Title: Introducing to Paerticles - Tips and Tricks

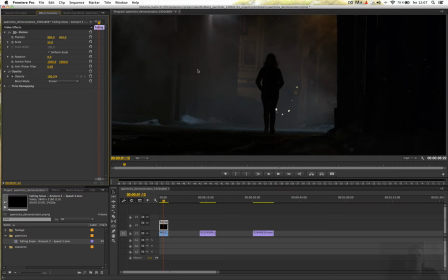248s
And because this is a pretty wide shot, I really think smaller particles would be a little bit more realistic. So I think it looks really good. But we want to do some changes here in After Effects, but first we're going to look at this third shot here.
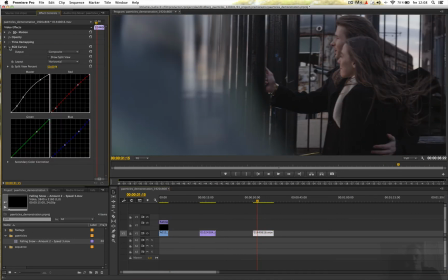269s
I did some basic color correction here as well, just to make it look a little bit better.
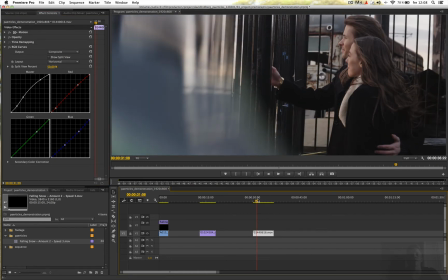272s
And this is a footage from Ben Jacks, which is a great friend of mine as well, and the DP and a director.
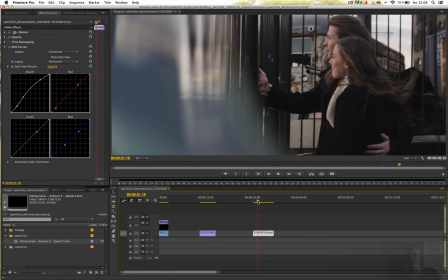278s
And he actually shot this footage, so huge credits for that.
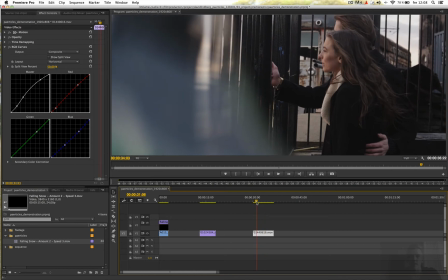284s
It's really beautiful. As you can see, it's kind of windy, and her hair is flying around here.
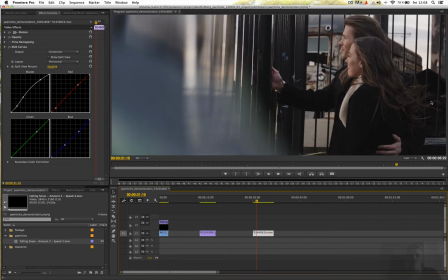291s
So I think just by having some really small particles flying as well will increase the cinematic look in this one.
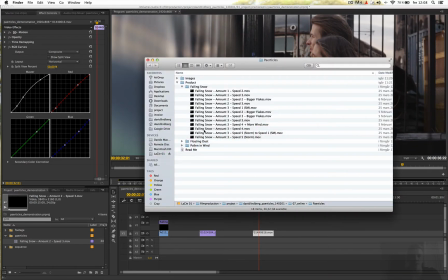298s
So I'm gonna open up the folder here, and choose pollen in wind. And pollen in wind is basically like small particles flying around, so you can use this in a lot of different ways, and I think this will work really good for now.
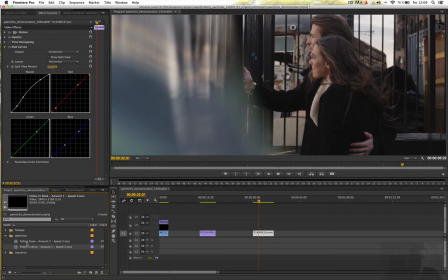313s
I'm gonna choose amount 1, speed 3, and drag this on top of the layer, and choose screen.
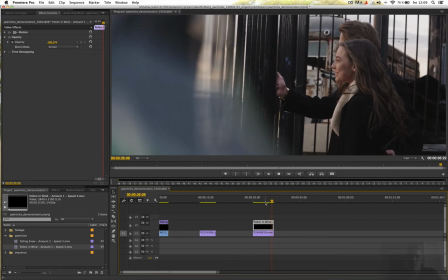327s
And as you can see, I think it already looks really good, especially in this area here.
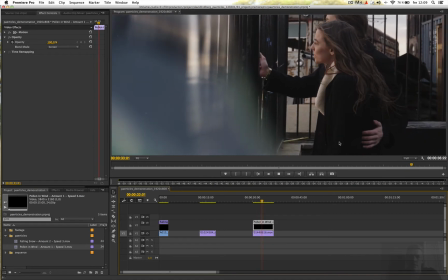333s
You can see the particles flying around.
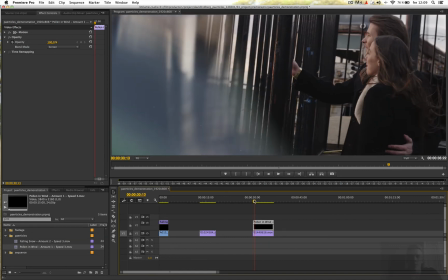335s
It's not so many particles, but I don't think you should have many particles in this situation either.
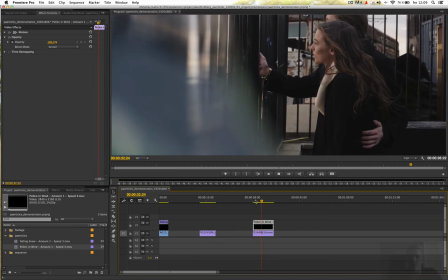343s
So we want to do some things here, because
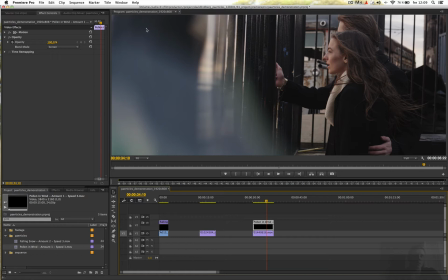350s
we used Ben used a lens distortion effect here, so we have some blurry things going on here. So we don't want the particles to be as sharp or as visible in this area, so we want to do some masking in After Effects.
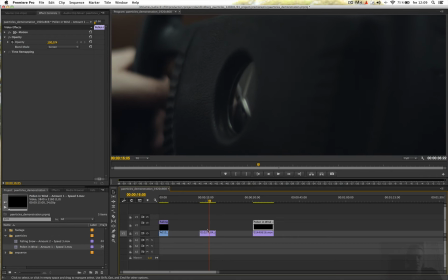366s
But we have this third shot here we want to look at, and this already looks really good, I think, but we want to add some floating dust in the area here,
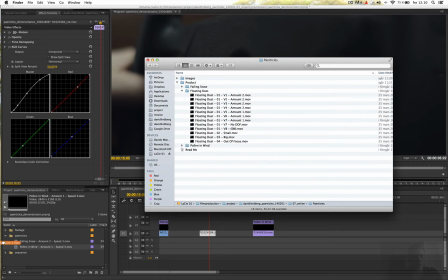377s
so we want to go into floating dust here and choose just one of these versions here,
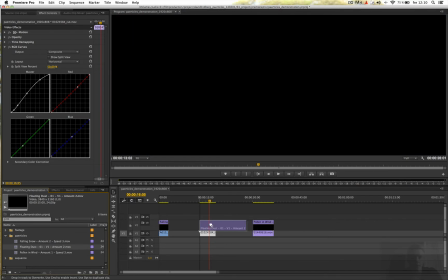384s
and
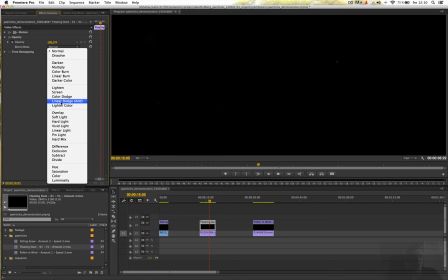388s
we want to take a look here.
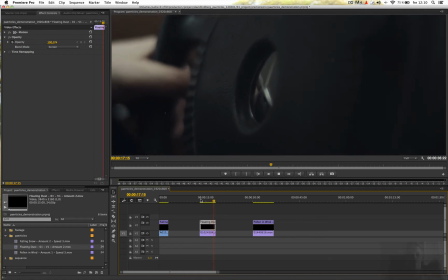392s
This is a little bit more problematic, because this scene has a lot of camera movements, so it doesn't actually look like the particles are in the scene, so we want to do some tracking in After Effects.
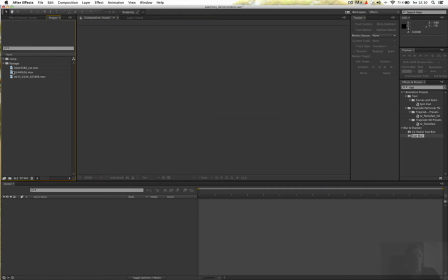404s
So we want to jump into After Effects now, and here we want to do a new folder called Particles.
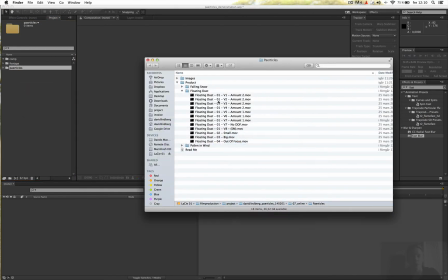412s
We want to add the particles we've used in Premiere. This one, I think we used this one.
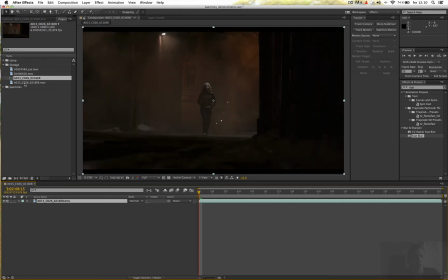430s
So we are going to start with this footage, drag this to a new comp, and we want to make the comp widescreen because we don't want the black bars here.
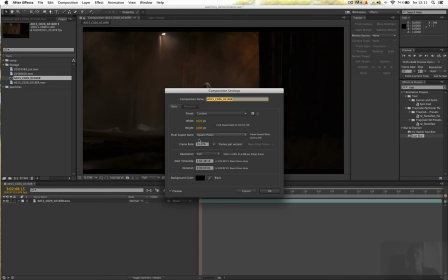438s
I'm going to go into composition settings and choose 808 in this case.
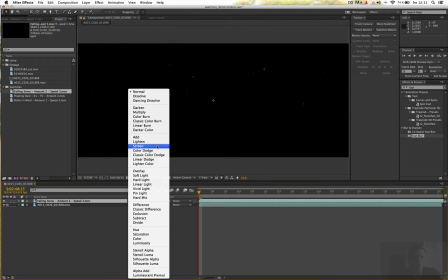445s
And we want to drag the falling snow on top of the layer, choose screen, press S to bring up the scale and set this to 50.
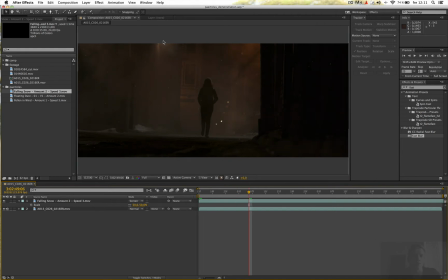453s
And now we want to make the particles more visible in these bright areas here, and we don't want them to be as visible here. So we want to duplicate this layer here and choose this,
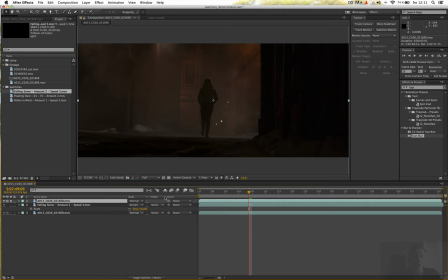466s
drag this on top of the layer here, and we want to solo this. And actually we want to use the tint effect, because what we want to do is having this layer as a
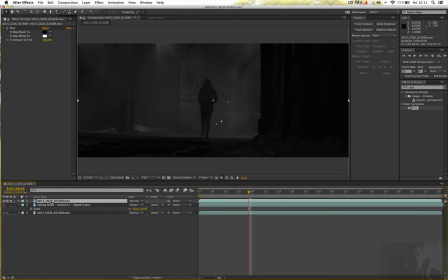483s
luma key. So you want to, where it's completely white in this scene, you want the particles to be visible at 100%, and where it's black it's not going to be visible at all.